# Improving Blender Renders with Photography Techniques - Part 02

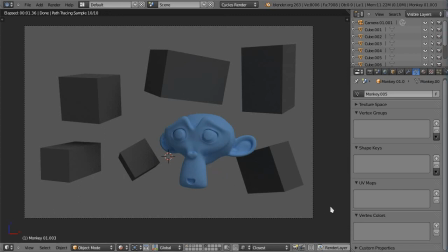I mean, I know exactly where you're looking at right now, but if I hide Suzanne, I have no idea at which of these cubes you're looking at. And this is pretty much why camouflage even exists.
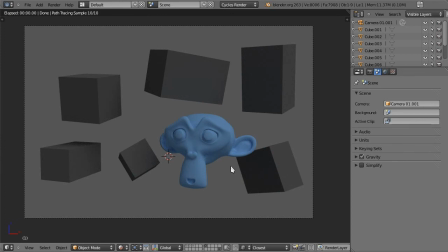I mean, hunters, for example, aside from wearing all that camouflage clothing with colors and patterns that are similar to the ones in the woods, they will even paint their rifles with matte finish to eliminate the tiniest reflections,
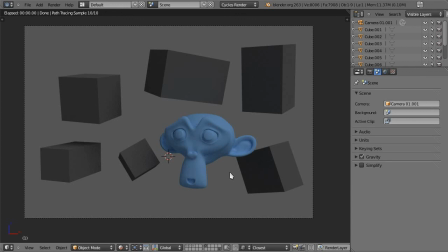because they know that that little glint of light is enough to grab the attention of their game and scare it away. And contrast comes in many ways, not just in terms of bright and dark, saturated or desaturated, or in focus or out of focus.
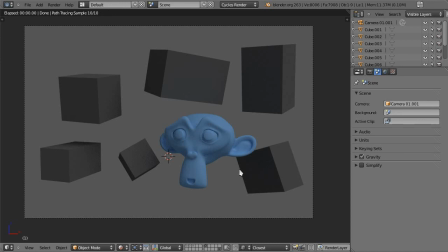And it even comes in terms of other senses, for example, hot and cold, or smooth and rough. So by making your focal point the most contrasting part of the image, or by making your subject contrasting in nature with the environment, you are very effectively drawing your viewer's attention to it.
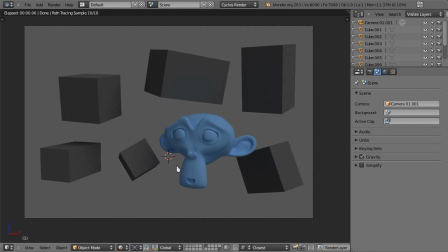On the other hand, if you have elements in your scene that are not supposed to compete with the main focal point, but have quite a bit of contrast of any kind, they will be distracting. For example, here, if I suddenly made this cube, which is not supposed to be special in any way, if I make it bright, very bright,
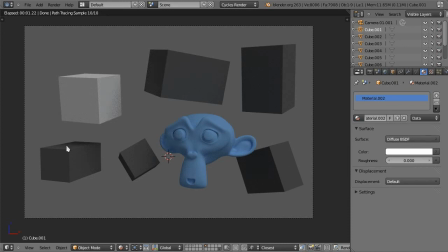it will start competing for attention precisely because it starts being contrasting with the rest of the environment. And that is not desirable in this case. Now again, distracting may be what you're going for. So if you want to depict total chaos, for example, just go ahead and spread contrast throughout the whole image.
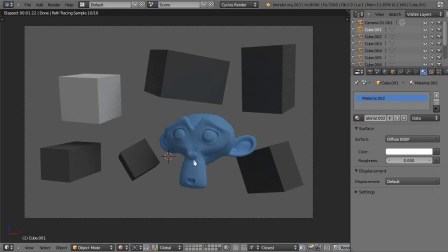Go crazy. Your viewer's eye will not know where to look, which is exactly what you would be going for in that case. So always remember that these rules that I've been talking about are presented in one way that is supposed to be sensible, but you can always break them if you have a good reason to do so.
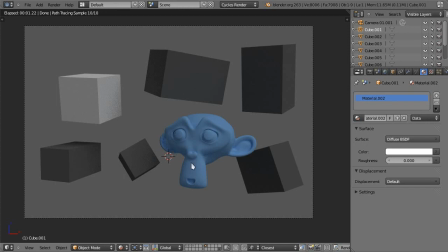So that's it for this part of today. Go ahead and do some research to explore these topics even further. There's a lot of information out there. Better yet, take some of your old projects and see if these images could be improved by implementing what we've talked about,
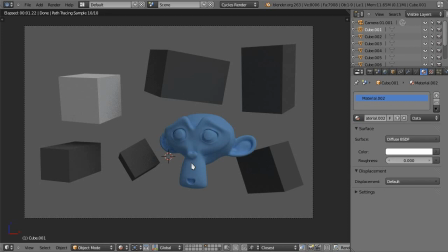or even if you are already implementing these ideas subconsciously. In the next part, we will talk about compositional elements like points, lines, and shapes, and the importance of light and color to further improve your composition. So stay tuned, and I'll see you soon.